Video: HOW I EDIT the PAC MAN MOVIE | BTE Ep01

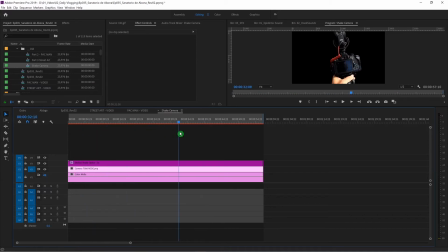[12:19]
Not too much effort, once again, quick and dirty. I didn't want to spend a week animating my camera, so I used that one on top,
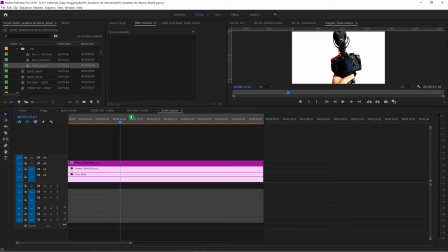[12:27]
and I also used a white color mate underneath this one, because now when I go back and I place this image here,
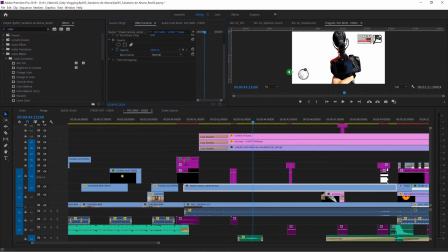[12:34]
it will be white. And if we do the color key, what you can do basically is you can pick a color, in this case white, and it will make white disappear.
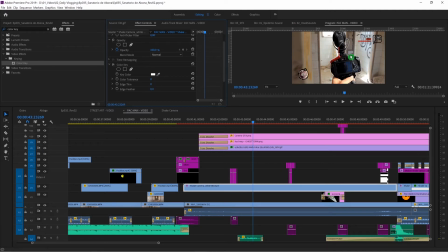[12:44]
And then to get the edge, because if you see this now, you will get some white edges,
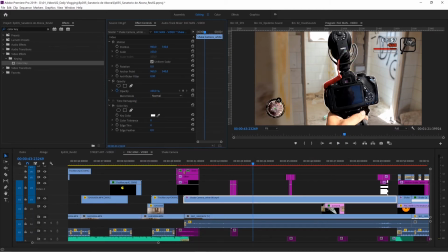[12:49]
and the edges you can change here with the thinness of your edges. You can play around until it's good, and that was good enough for me.
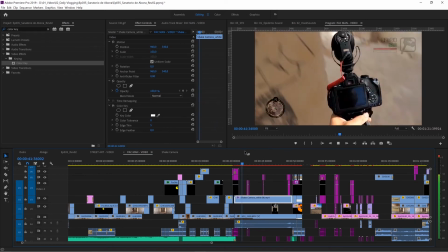[12:56]
And then this is how I created the effect. So then of course, like in the game, I created those kind of things here.
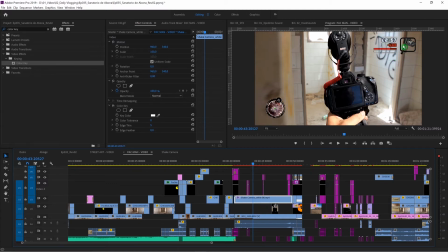[13:05]
From GTA, I created this in Photoshop. It's my camera that I'm holding, and I also created this little map that is turning around. Let's start with this one. Super simple. I didn't animate this at all.
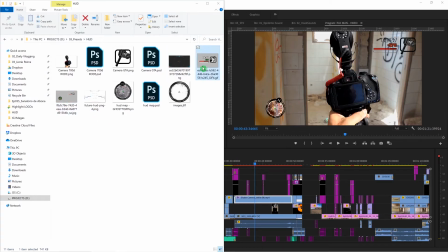[13:16]
So I found this GIF here in the internet, which is basically counting the numbers.
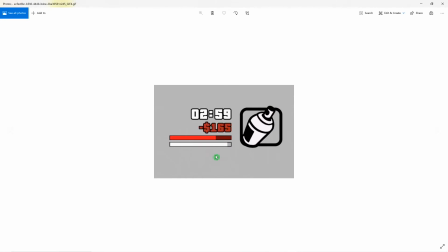[13:22]
It's a GIF, it's not a video, no animation. And I used this one. I didn't have to transparent that.
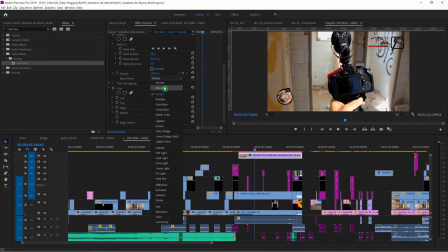[13:28]
I could just use this and change this one from normal to darken, and then it would look like this.
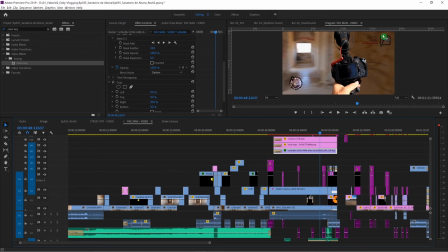[13:35]
Perfect. So to get my own image in, I just cropped the other image. So basically using crop, going from the right side from 0 to 50%, and then I just placed the image on top of this one. This is how I created that. Most important part in this edit is actually the sound design.
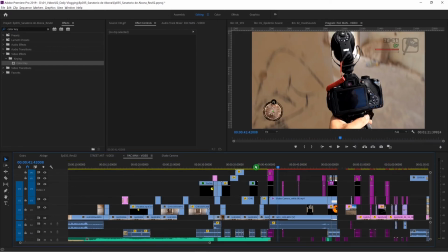[13:55]
So I came from the music part
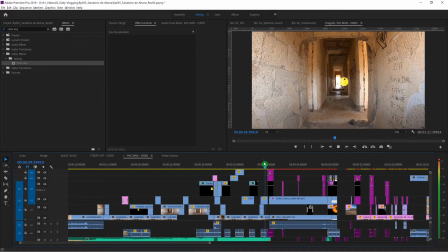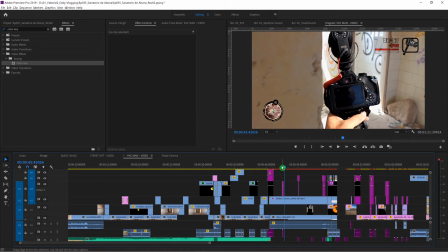[14:03]
to this really quiet one. I wanted to create this horror atmosphere.
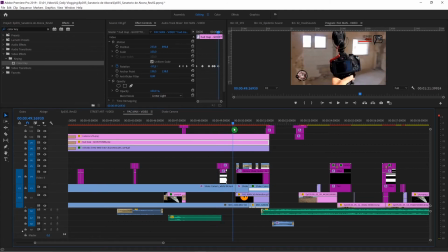[14:07]
This was the part that has to be the most scary part, and also I didn't want it to look too amateurish. And the way how I achieved that is basically, once again, I just used a GIF file, this one here,
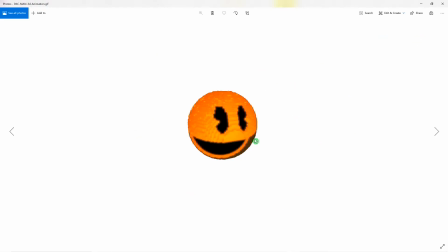[14:20]
and I made it transparent because originally it was black. I could have done a better job, but it was so many clips I didn't want to do this.
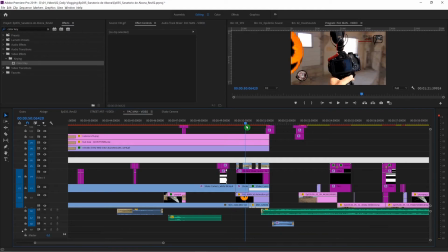[14:28]
So like here you can see still the brown background. Put it into the video and I made the whole Pac-Man giant.
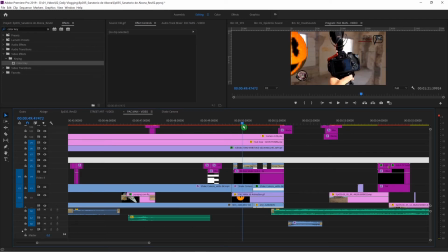[14:35]
I wanted to, if you see it, you can become scared. and it had to look realistic.
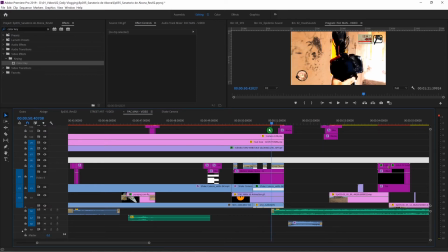[14:41]
So when I move back here with my camera, I do a couple of things. Number one, I changed the orientation of my camera, so you can see that maybe here it makes a little pop.
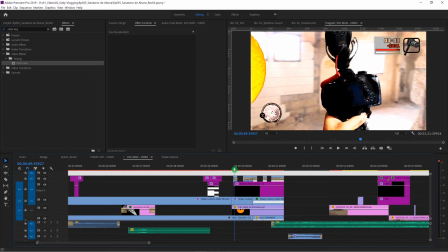[14:50]
Let me see if I can show you this one. It moves back everything. Don't look at the colors, that's a separate effect.
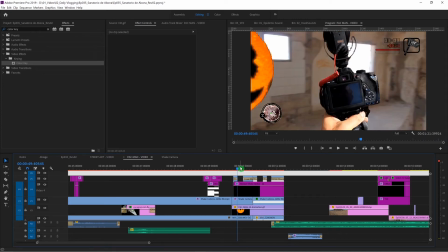[14:57]
So what I mean now is like I used shaky motion on top of what it was already doing. So this is this effect in the moment when Pac-Man is revealed. Bam! So this is effect number one. Effect number two is, this is the original clip.
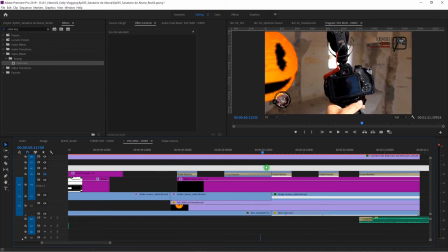[15:13]
I just moved back and I wanted to make it more scary while changing the colors.
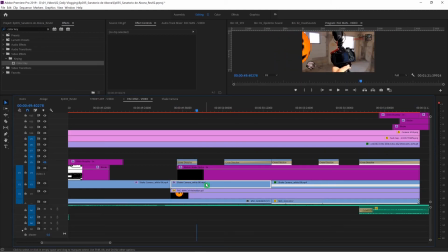[15:18]
The way I created this is basically, I used the camera clip. Let me copy this one here. So I used the camera clip. And now, do you remember we used key color? So I turn off the key color, so we have it white now. And now I can swap around with the different blending modes.
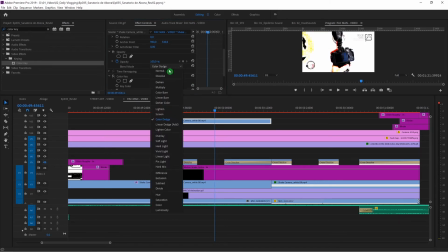[15:35]
And I found this blending mode that was, you could even use something like that, but I just used something that was more brighter, overlay. So I have the two colors on top of them. This is normal, this is original. So this is original, this is the overlay modus. And what I did now is I just cut off the parts where
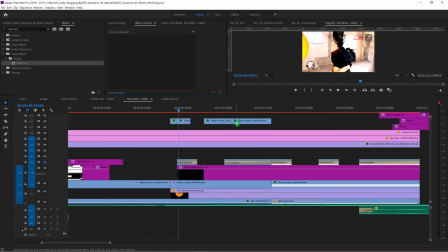[15:55]
it should overlay and the parts where it doesn't should overlay. So now if I go through the footage here to the timeline, you can see that the colors are changing. At the same time also the camera moves back, and this gives this effect of something very scary is coming.
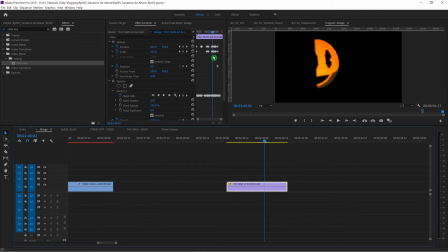[16:10]
How I did that is basically I started with the keyframes for the position and the scale of the Pac-Man. So depending where my video was, I moved back here.
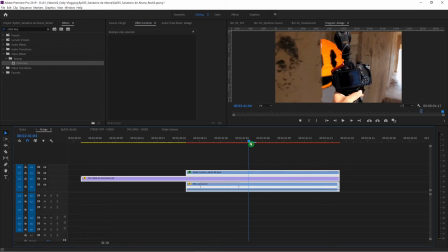[16:21]
And so I wanted to give this impression that I run back faster than Pac-Man is coming. So Pac-Man had to shrink down.